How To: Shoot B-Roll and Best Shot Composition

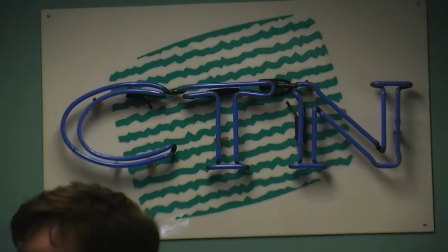0:08 In this training video, we're going to learn about shooting B-roll and focusing on shot composition.
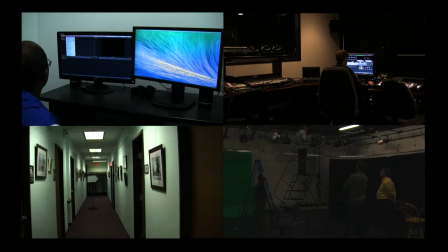0:16 B-roll is simply video or a series of clips that enhances a story.
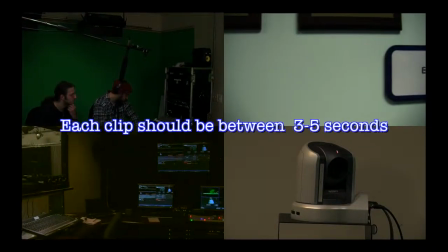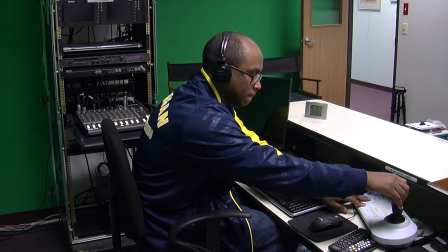0:26 Your B-roll should basically tell a story without words. There are three questions that your B-roll should always answer.
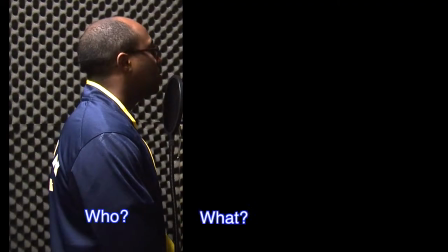0:33 Who, what, and where.
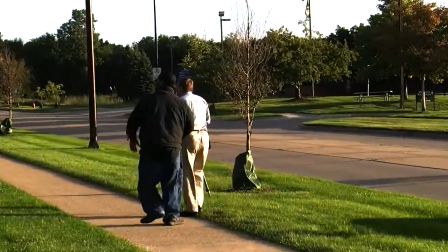0:39 Shot composition is the art of framing your focal point in your camera or viewfinder.
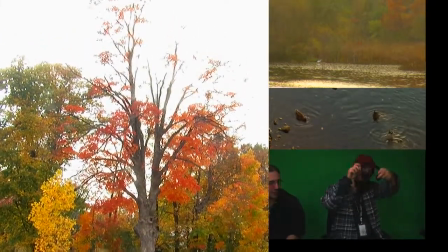0:46 Whether it's landscape or talent for an interview, the placement of your focal point is crucial to proper shot composition.
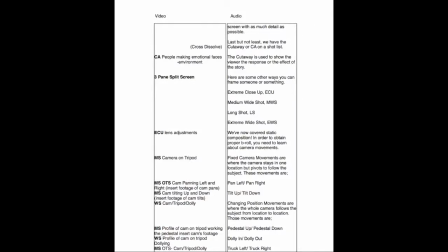0:58 When working on a script or directly with a producer, there are a series of commands that make up a shot list.
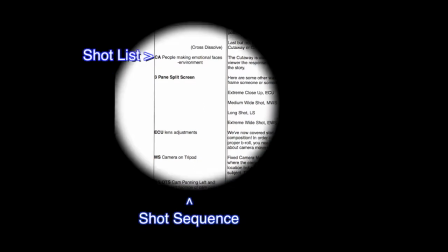1:04 It's a shorthand of shots that make a video package complete. This is known as a shot sequence.
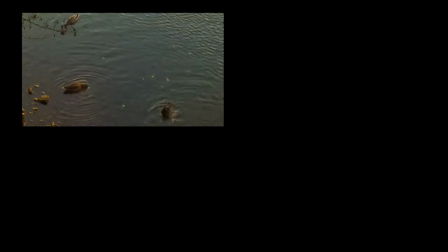1:12 There's a basic formula to follow, but ultimately the creativity is in your hands.
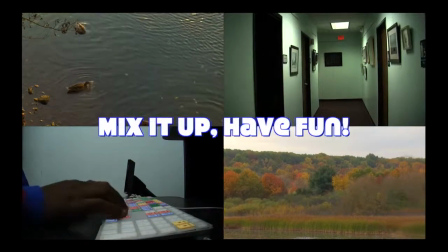1:18 So mix it up and have fun.
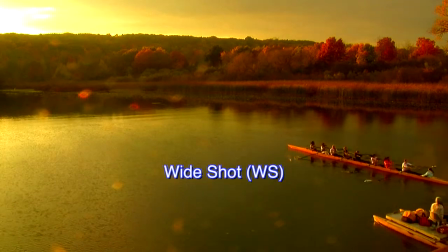1:23 The most common start to any video is with a wide shot, also known as WS.
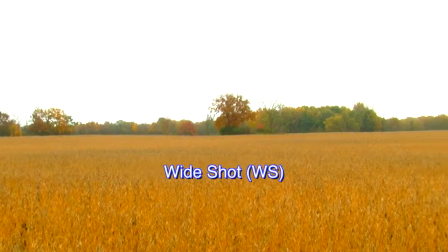1:32 A wide shot, also known as the establishing shot, lets the viewer know where the story takes place.
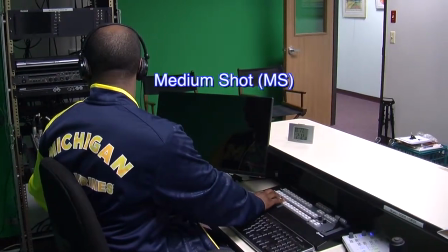1:41 Next is the medium shot. On a shot list, it may say MS.
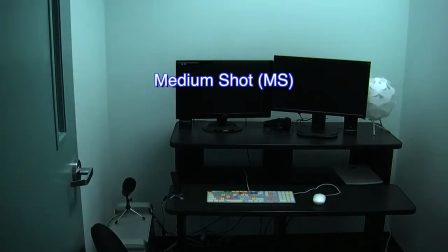1:46 A medium shot is used to focus more on the action and less on the whole environment.
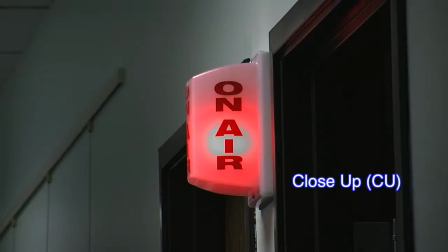1:52 Then there's the close-up, or CU. The close-up draws the viewer in even closer to the focal point,
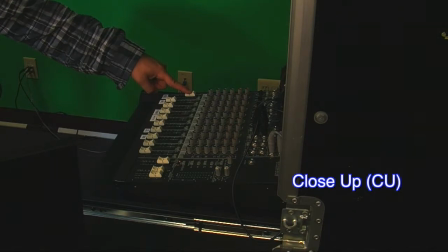2:00 capturing an action or even an emotion, but filling the screen with as much detail as possible.
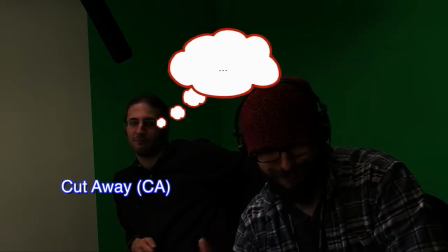2:07 Last but not least, we have the cutaway, or CA on a shot list.
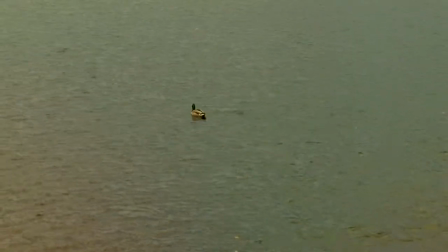2:14 The cutaway is used to show the viewer the response of the effect of the story.
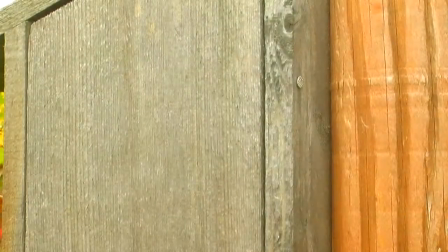2:20 Here are some other ways you can frame someone or something. Extreme close-up, ECU.
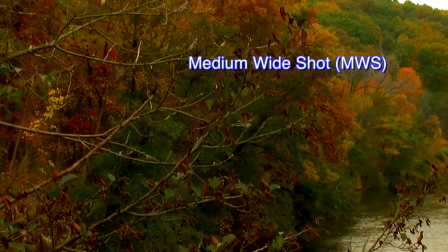2:28 Medium wide shot, MWS. Long shot, LS.
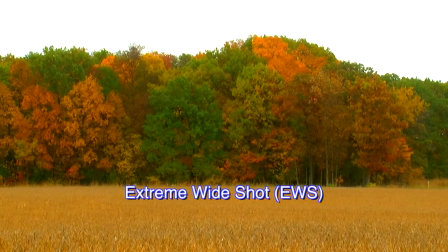2:35 Extreme wide shot, EWS. We've now covered static composition.
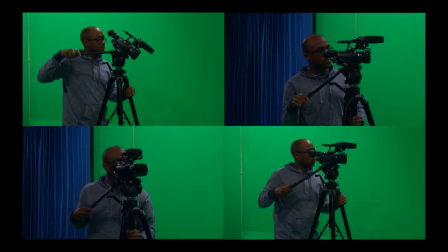2:41 In order to obtain proper B-roll, you need to learn about camera movements.
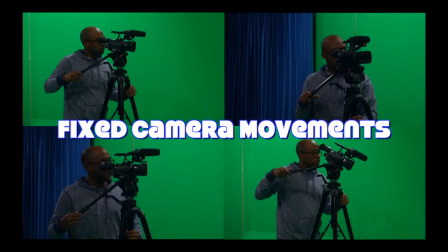2:46 Fixed camera movements are where the camera stays in one location but pivots to follow the subject.
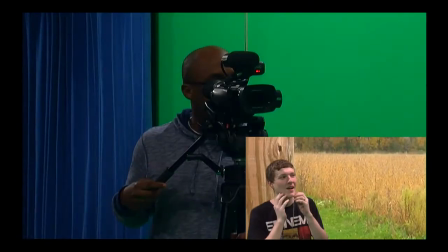2:53 These movements are pan left,
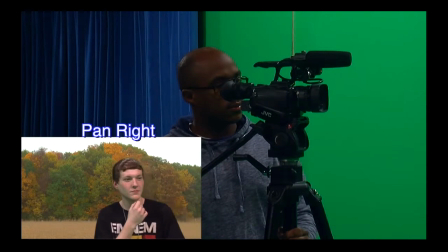3:01 pan right,
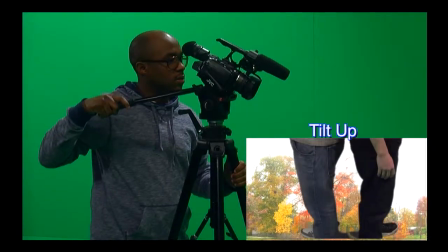3:07 tilt up,
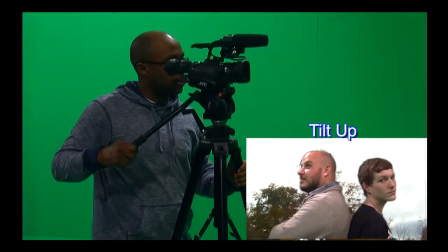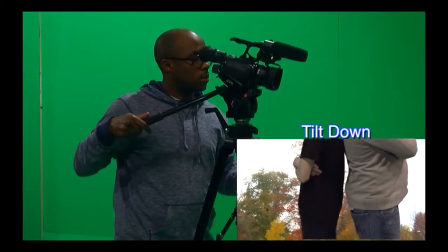3:13 down.
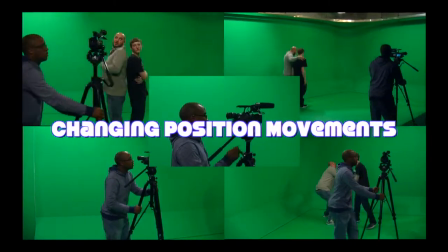3:17 Changing position movements are where the whole camera follows the subject from location to location.
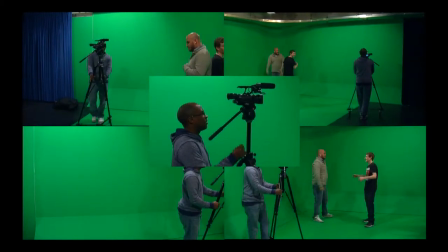3:24 Those movements are
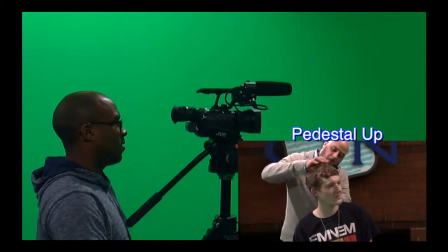3:29 pedestal up,
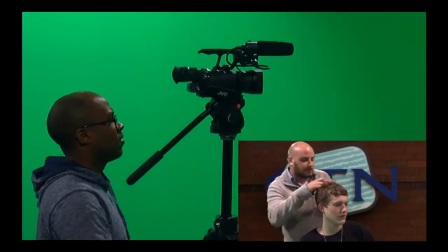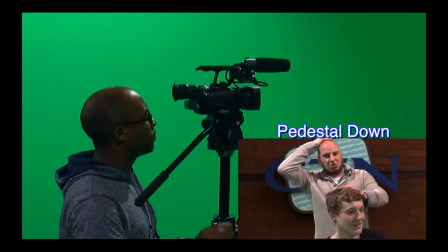3:36 pedestal down,
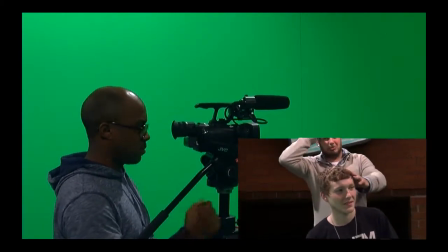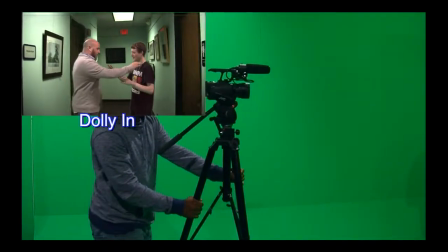3:45 dolly in,
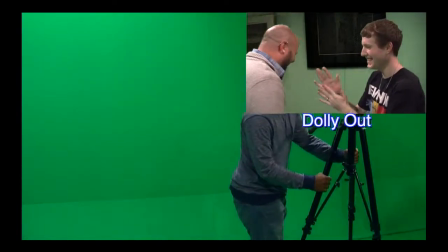3:50 dolly out,
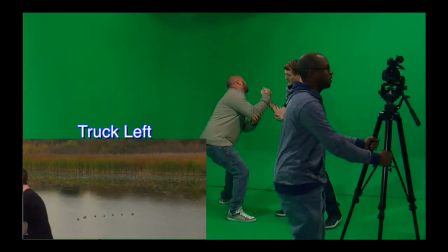3:56 chuck left,
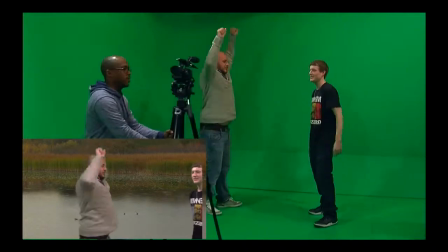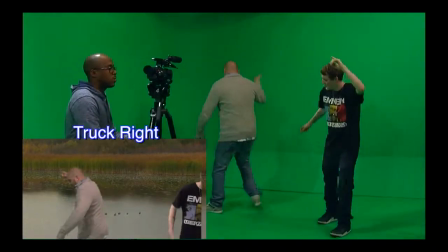4:03 chuck right,
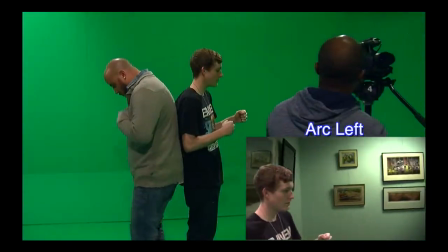4:08 arc left,